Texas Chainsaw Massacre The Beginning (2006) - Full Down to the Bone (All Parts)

We aren't scared away from hiring people who have great experience but who've never made the jump to the next level up.
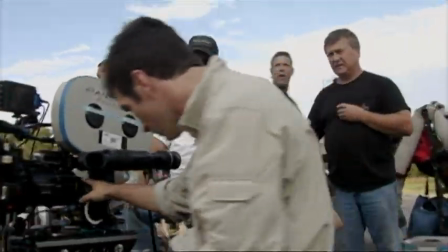We did that with our costume designer. We did that with our DP, because at the end of the day, we feel that someone who has something to prove will go the extra mile and make it that much better.
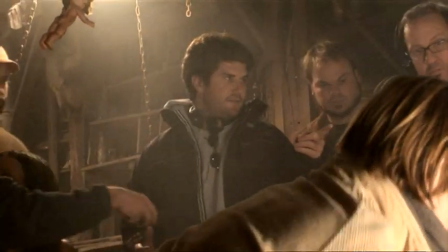There are a lot of departments that have to gel. There's a lot of people trying to make the same movie, and I think the biggest part of directing is just making sure everyone's always on the same page.
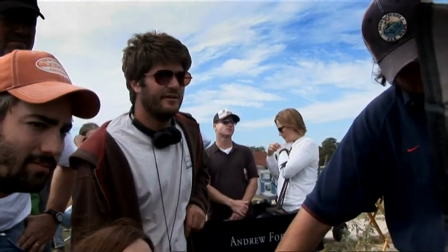Because once you're in a production environment, it's not only in your head and the writer and the producer's head. Now it has to be in 200 people's head.
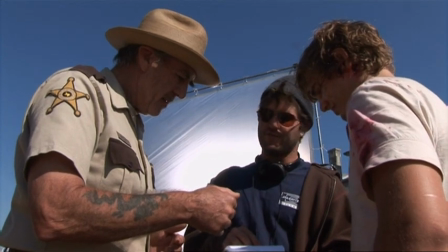What about if he says, yeah, I'm just trying to find a place for him to say that, because... Well, I'd love it if he said it right here.
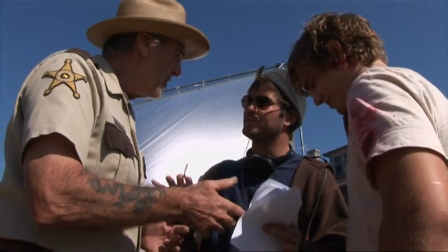Jonathan has the confidence of an elephant.
So, Eric, can you get into place when you're there?
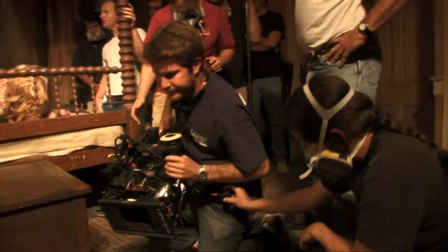He calls the shots. He knows what lens he wants on there. He's good.
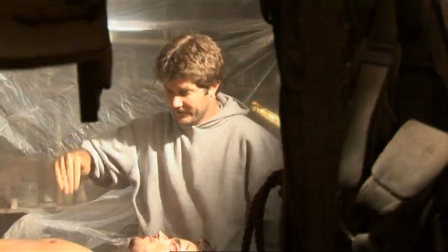I was just trying to be warm until we shot. He's very open to suggestion. He's one of those guys that's such a nice guy that you want to work really hard for him.
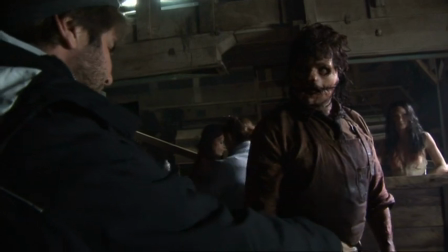You really want to give him the best performance you can.
I want to take time. I want to take a beat of her on the ground and you, like, build up.
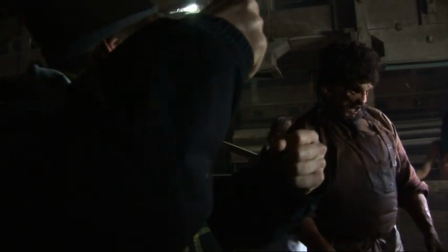With Jonathan, I realized that the reason right away he was the right guy for the job is because he cared so much.
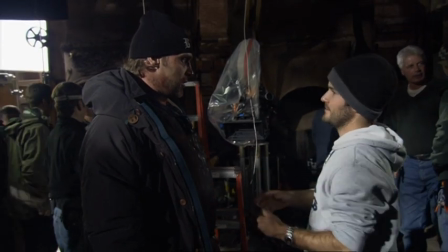That must have been what Bay and the guys saw in him. Somebody that would treat it with nothing but respect and never take it lightly for a minute.
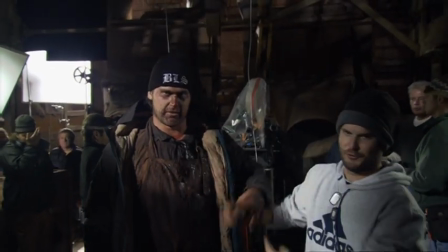It works. I love it. Yeah! Victory! The face! This far away. Lebo, rocket.
Brian and Andrew are so hands-on, which is new for me, because usually the producers, you never see them.
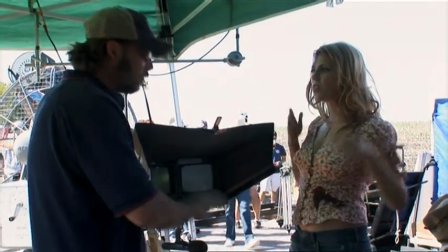Action!
They're there, and if they have a comment, they come right up to me, or they come up to Jonathan. Oh, they're there for every single take.
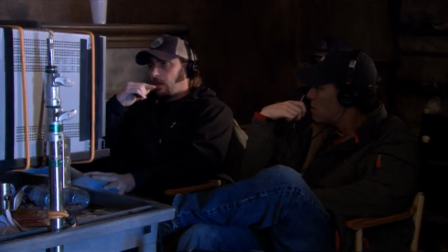They will sit behind the monitor on every single take. They're just meticulous about what they do.
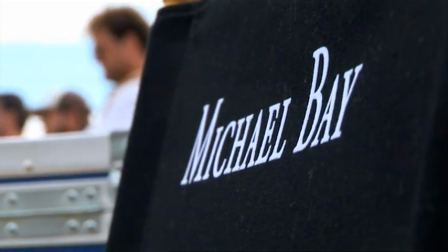Michael Bay also oversees the project. That, I think, is also incredibly helpful.
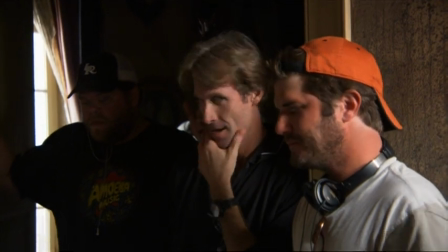Michael watches the dailies, he develops the scripts, he's aware of everything that's happening on set.
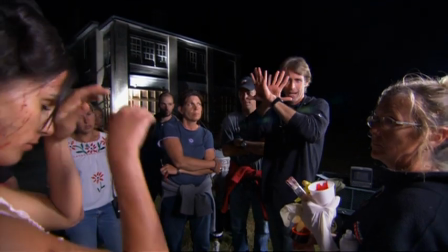I mean, definitely, I think some of it should be, you know, on her hands, you know what I mean?
If there's any problem, Bay's always available.
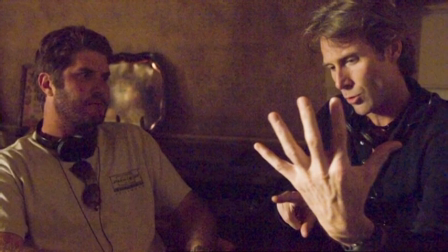I love that. I love that they were so passionate about it, and this is as important to them as it is to me.
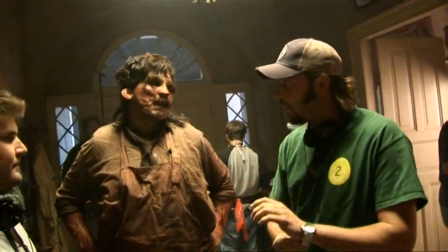We're all trying to do the same thing. We're all trying to get the best moment. We're all trying to find the right moment.
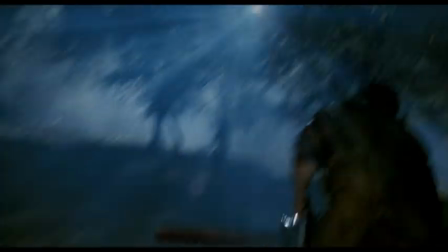The last movie, I think it's one of the best shots in the movies. The cinematography was amazing.
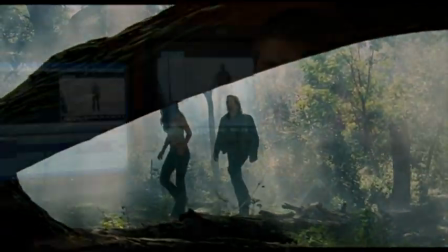We wanted to be inspired by their style, but not duplicated. That's mainly our discussion, is where to differ and where to be the same.
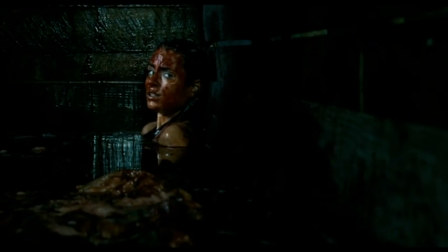You know, there's certain shots which are iconic from the first movie, which we wanted to sort of almost pay homage to, and there were parts where we wanted to deviate for different reasons.
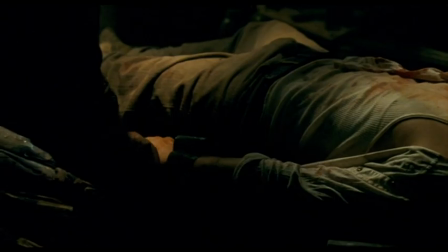We try to take the glossiness of the last movie and add to it the prequel element.
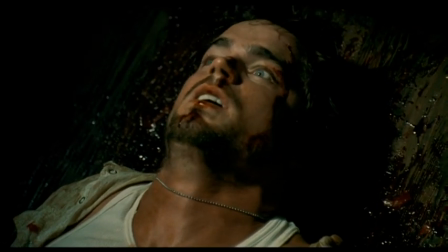This is a little earlier, this movie is a little raw, a little grittier.
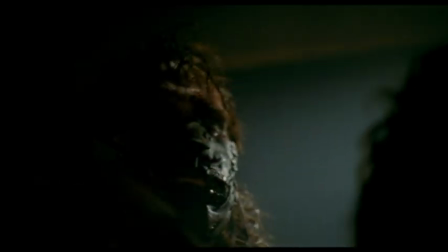We were going for a little bit more of a documentary kind of feel, a little bit looser, almost a touch less stylized.
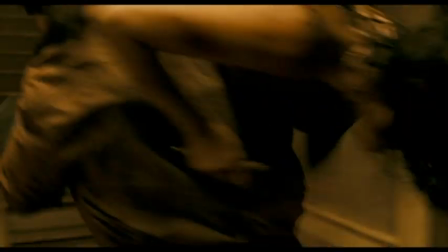It's just intense. Handheld, hectic, everything feels sort of staccato.
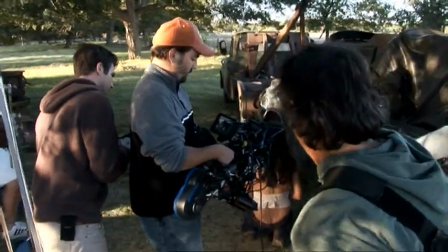We had two sync sound cameras, and our third camera was a Neri 235, the lightest camera out there. We call that Lucas Cam because it's instead of Steadicam, it was kind of just me doing whatever with the camera.
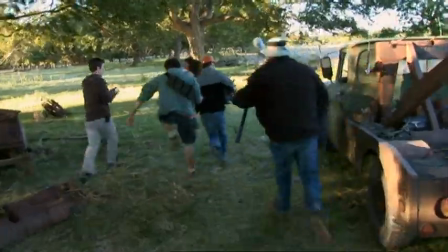Whenever the Steadicam was too smooth and we really wanted a lot more energy, John would always be like, it's time for Lucas Cam.
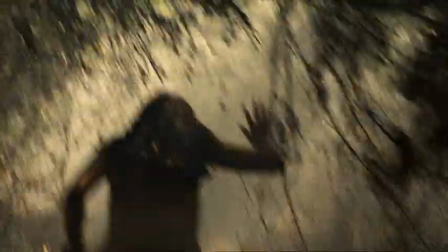We had smoke in so many of the sets and atmosphere.
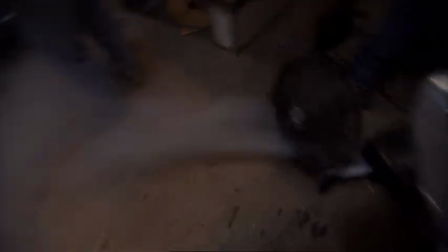It's such a big part of the look of these movies is that you can feel the air and it's kind of dingy and never wants to be too clean.
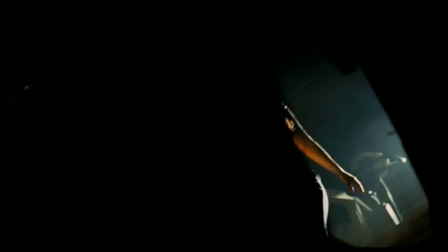Jonathan has a really interesting way of putting the camera.
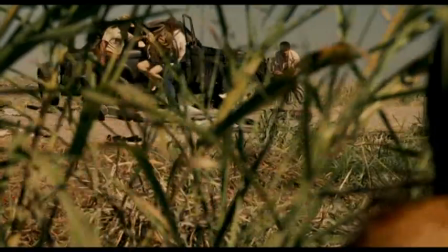He's always putting stuff in front of the camera so that the camera's sort of viewing through things, looking through blades of grass or looking over the steering wheel or looking through the crate. Jonathan was very, very supportive of a gutsy look. He was always like, darker, darker.
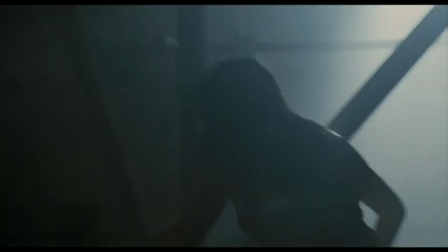He knew exactly what he wanted to see and what he didn't want to see, which helped me to be gutsy in my decisions.
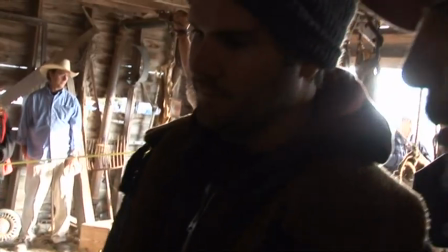When I work with Lucas, there's a shorthand in the understanding of what I'm going for in a shot.
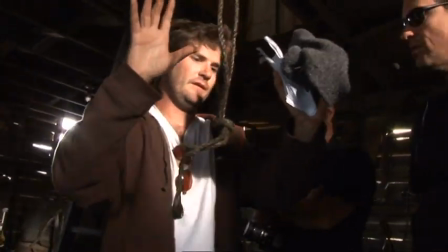Handheld on Matt, and I need handheld on Dean, and then maybe come back and just follow Hoyt.
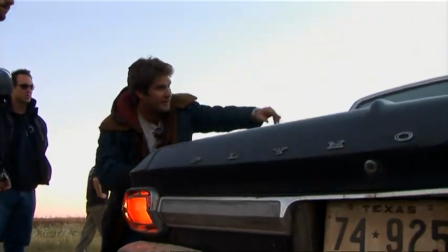If I ask to push into something or gain a low angle or certain lens, he tends to put the camera exactly where I would put the camera.
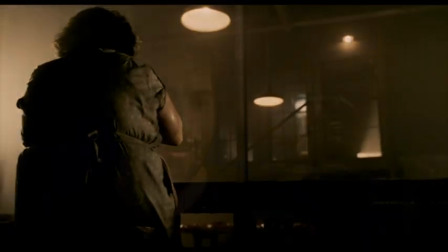Knowing Jonathan, every shot in this movie was a low angle. It makes things more ominous and it makes things a little more threatening.
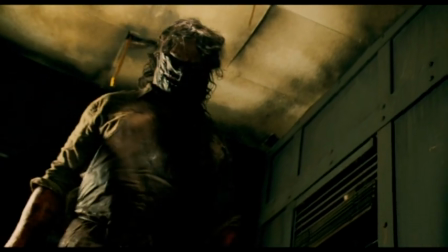You know, if you have Leatherface sort of towering over the camera, it makes him look larger than life. I'm afraid you.